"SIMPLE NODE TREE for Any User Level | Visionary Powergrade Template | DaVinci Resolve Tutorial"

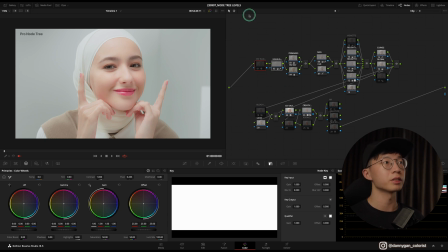247s
And after that, I move on to my preservation note, which is my highlights.
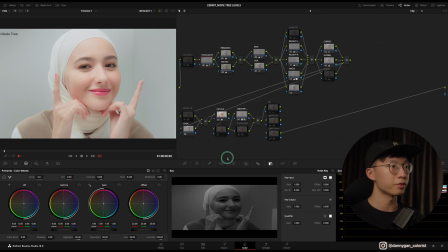252s
And in this note, I'm just qualifying using the luminance channel. And then I've set the highlights to negative 50 so that I get
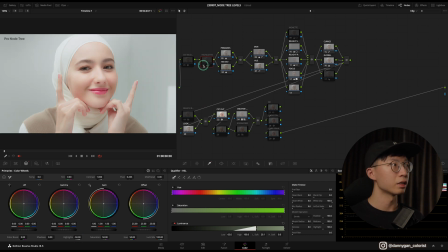261s
to preserve the highlights a little and it's not too blown out right from the start. And after that is two of my correction notes, which is my primaries, and I do everything in primaries like temperature, tint, contrast, leaf gamma gain, shadow, highlight, midtone,
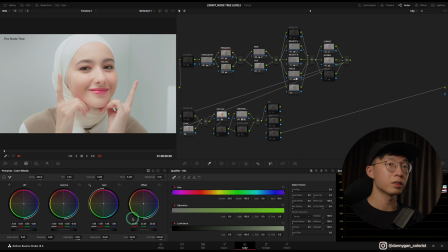278s
everything, because I don't see the benefit of separating them out and I get to keep track of all my corrections in one note. So the only thing that I separated out is this HSV saturation. So how you do this is change your color space to HSV
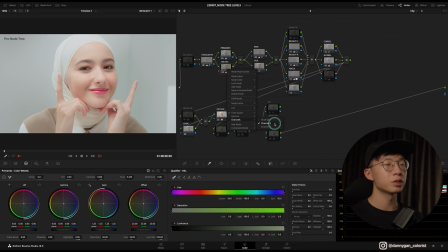293s
and then turn off channel 1 and 3 so that you're left with the S channel, which is saturation. And to increase saturation, all you have to do is go into your gamma or your gain and push it up.
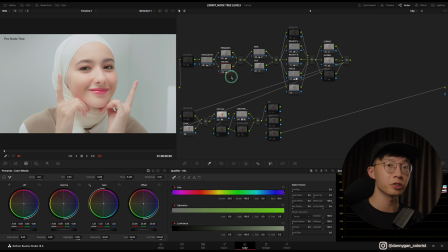304s
And this technique gives a more filmic saturation, so it's more deeper and richer instead of a very digital poppy kind of saturation. So that's the only note that I separated it out because I have to switch the color space. And after that, I have two more parallel notes, which are my post-correction notes, as you can say.
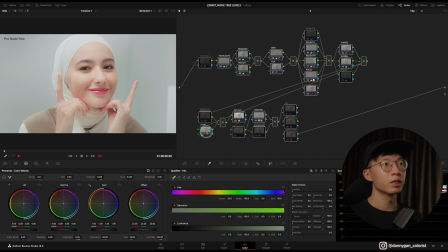323s
So there's a skin and also hue. So skin is where I pre-selected out her skin.
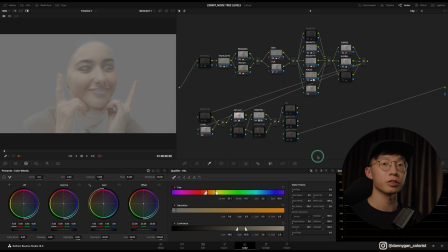329s
So if I turn on my highlight mode, I can see that there's a selection of her skin so that I don't have to re-qualify her skin in each clip.
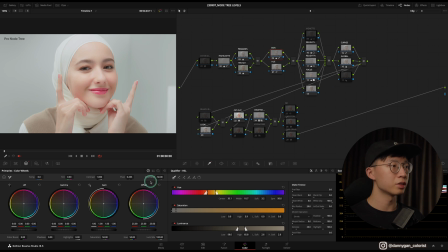336s
So all I'm doing here is actually just reducing the mid-tone detail. I'm not doing much to the color, so the qualifying can be a little bit dirty. You don't have to be too clean. And after that, I also have my hue here, where I reduce the background hue, which are blue or tealish.
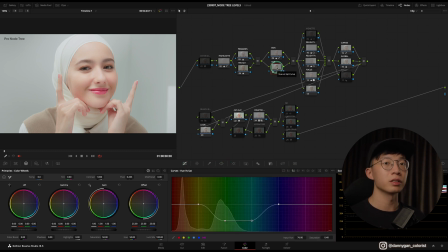355s
And this is a kind of macro or general kind of adjustment that you can make to your image. And that's before we go into our secondaries, where we go in and tweak the little micro stuff.
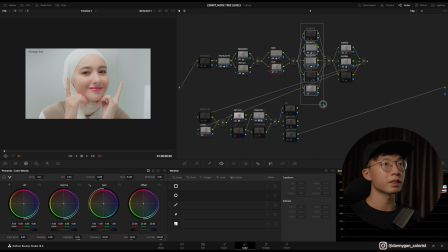366s
And moving on to this stack of secondaries over here, I have a vignette, which is an inverted power window, so that I can select the outsides and darken it down.
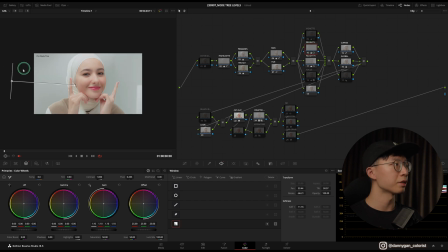377s
And after that, I have a relight L, which is the left side, and also a relight R, which is the right side. And moving on, we have a focus node so that I can focus on the subject, whatever the subject is,
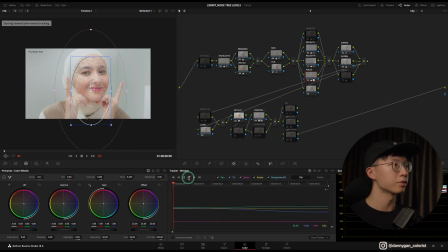391s
and I can track it to follow the subject and brighten up her face. And below that is just an empty node because sometimes the client might want to select her lipstick and change the color.
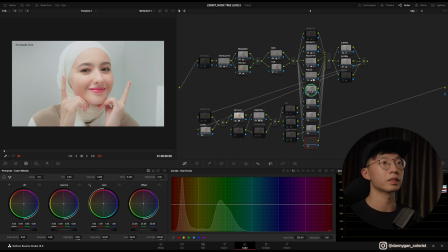403s
That's why I left a little bit of space below this secondary so that you can add more parallel notes if you need to. So let's remove them for now. And moving on back to more macro adjustments, I have my curves where I did some editable spline by turning on this function so that I can make a more cinematic curve.
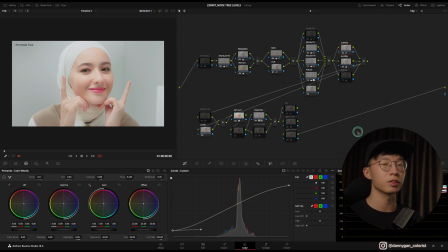422s
I have a video on this if you're interested to go check that out. And below that is a global node where I can make very wide adjustments, maybe to the temperature or to the tint. And in this case, I just want to soften everything out. That's why I reduced the mid-tone details a little bit in this global node.
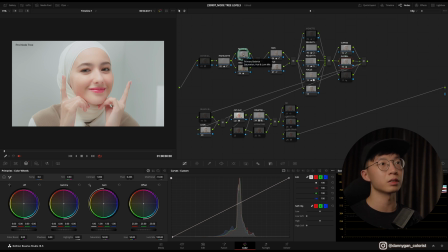439s
So this is useful if you don't want to go back into your primaries and do corrections because it might affect these notes over here. And after that, note number 17 is detail, where I go into my blur and reduce it to sharpen it a little bit, but I feel it's not necessary for this clip.
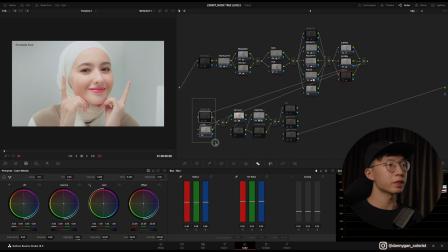457s
And moving on to two more parallel notes, and this is where I start to create a look. So I have a bleach bypass built in, so check my video on bleach bypass if you're interested on creating this, and also empty look note where I can do the look manually.
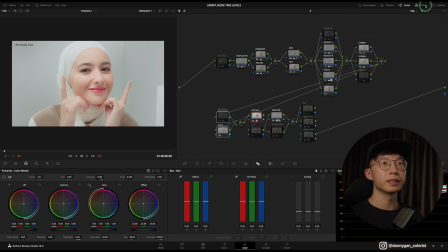471s
So after my two look notes, I'm going into my CST out where I have Sony S-Log3 into Rec.
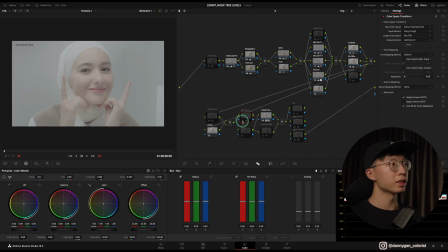478s
709 Gamma 2.4 where I normalize this into a display color space.
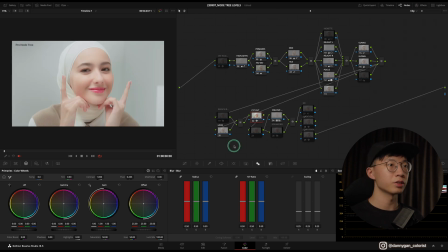483s
And after the CST out, it's just an empty note for placeholder. And after that, I'm continuing with my look creation with two notes that works better in Rec. 709. This one is for creative LUTs.